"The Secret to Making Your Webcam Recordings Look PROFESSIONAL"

What you're looking at is a powerful, ninja-like tool for creating low-cost, high-quality learning videos. That's right, it's a webcam. More specifically, this is the Logitech C920 webcam, one of the most popular and powerful webcams on the market. I'm a big fan of these little cameras. They can record full 1080p high-definition video as well as audio directly to your computer's hard drive through USB.
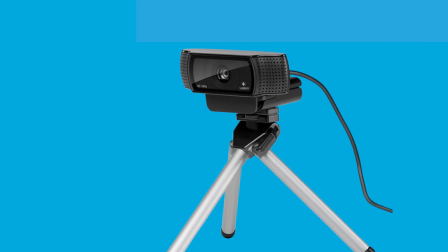It's also an excellent camera for live streaming. And last I checked, these cameras sell for under $100. A good quality webcam can be a versatile and cost-effective tool for creating high-quality learning videos if you know how to use it properly. If you want to get the best possible video out of these little cameras, follow these four steps.
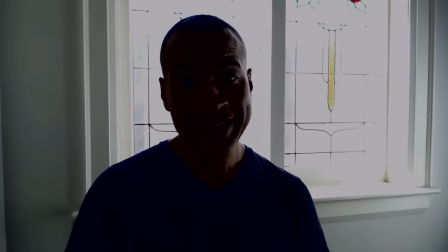The first step to getting great webcam video involves lighting. I see this a lot, particularly in live streams.
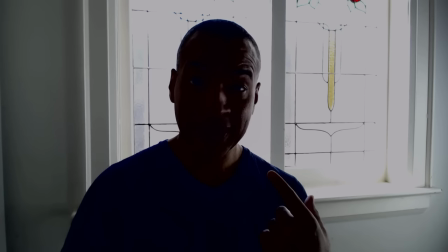The person on camera is in darkness.
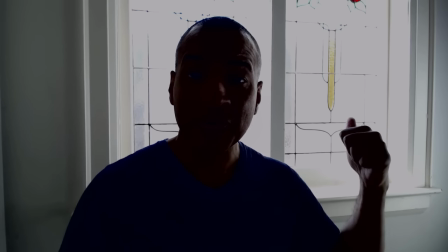That's because the main light source in the scene, in this case the window back there, is behind the person on camera.
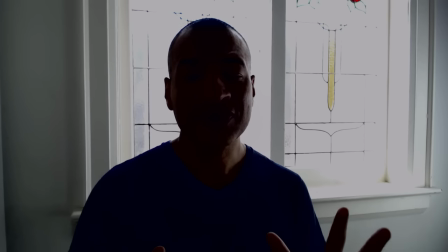See, webcams will automatically expose the shot based on the brightest thing in the frame, and in this case it's the window back there. So in order to properly expose that window,
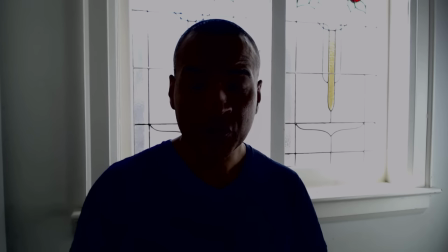the webcam will dial down the exposure, which puts me, the subject of the shot, into darkness.
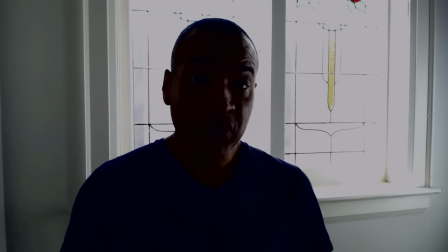And that's not good, unless you're going for that anonymous interview look.
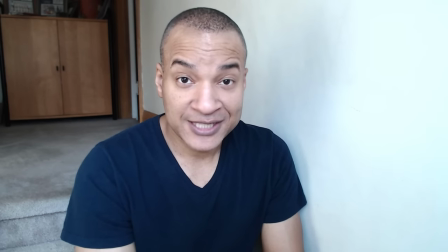Now this shot is much better, and that's because we've flipped around so that the window,
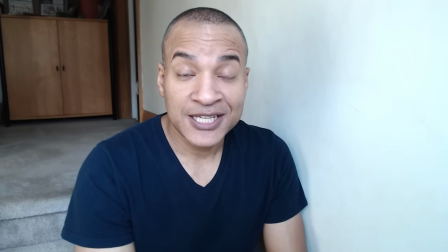the dominant light source in the scene, is behind the camera and facing me.
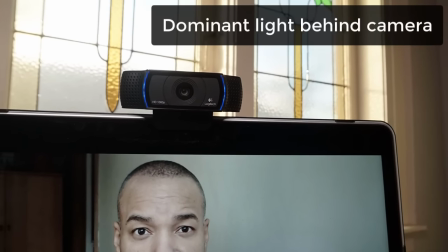So when you're using a webcam, make sure that the dominant light source in your scene is somewhere behind the camera and facing your subject.
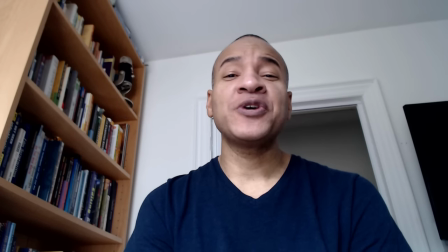The next step to getting great webcam video involves nasal hygiene and the fact that your viewer has no interest in examining yours. Aside from giving your viewer an unwelcome look up your nose, this low angle makes you look a bit arrogant.
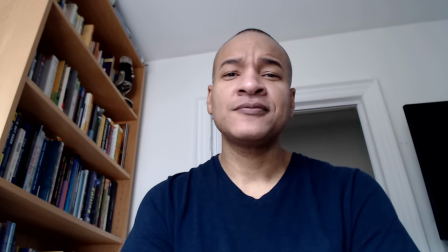It's not a flattering shot. Now this shot is much more inviting, right?
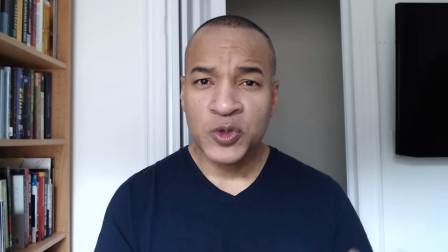Well that's because the webcam is now at my eye level, which builds an instant more intimate connection with my viewer.
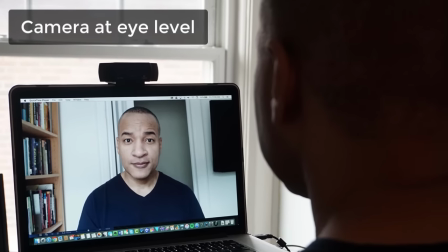So whenever possible, get your webcam to the eye level of your subject. The next step to getting great webcam video has nothing to do with video actually, but it's something that can make your webcam footage feel way more professional, and that's good quality sound.
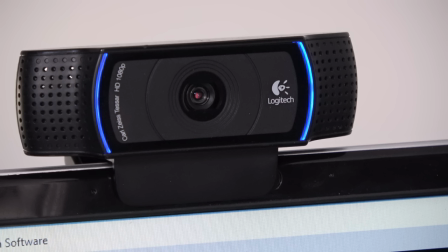Right now I'm recording using the Logitech C920's built-in microphone.
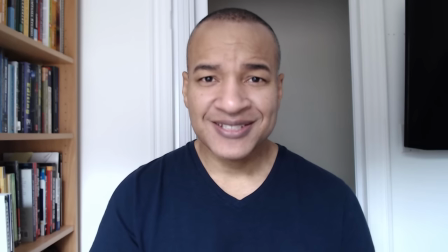It's not horrible, but it sounds a bit distant, muddy, and over-processed.
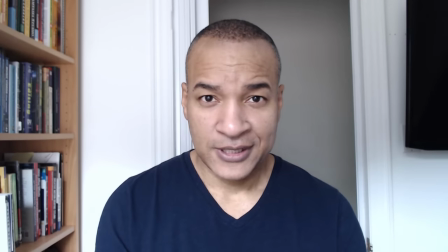Obviously it's better than nothing. Now have a listen to this. Sounds better, right?
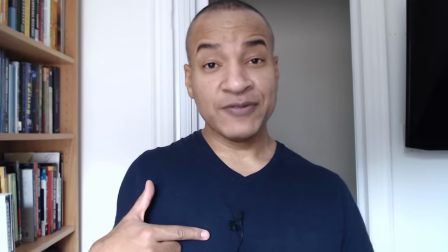Well that's because now I'm using an external, inexpensive, lavalier microphone which I have attached to my computer using a USB adapter.
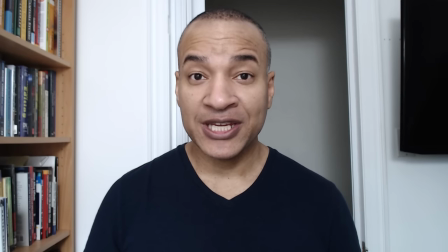You can also improve your sound quality by using an external desktop USB microphone. I'm recording right now using the Blue Yeti Pro USB microphone, placed just out of shot.
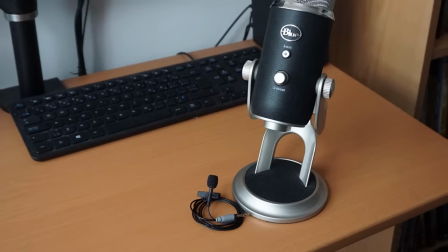If you want to drastically improve the quality of your webcam video, invest in a good external microphone. The fourth and final step to getting great webcam video is to take control of the camera.
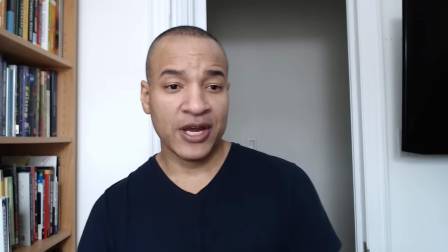Let me show you what I mean. I'm just gonna move around here in frame and see if this works.
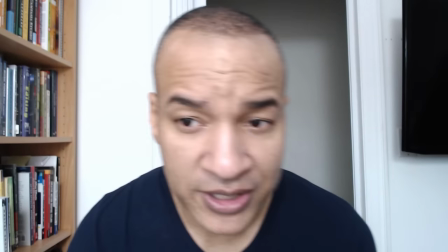You can see how the camera is adjusting the exposure.
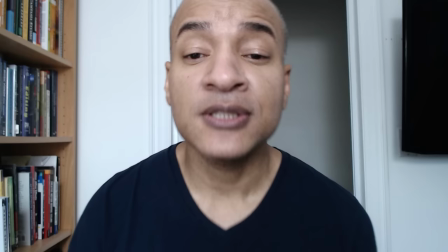If we get right up close, it's adjusting the focus and even the white balance.
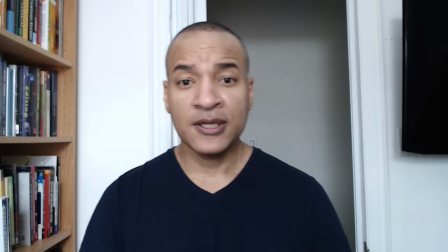If I put my hand, you can see that focus, which is great. It's following the action.
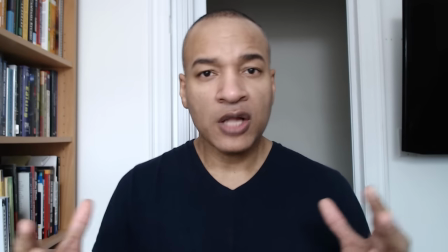This is called hunting.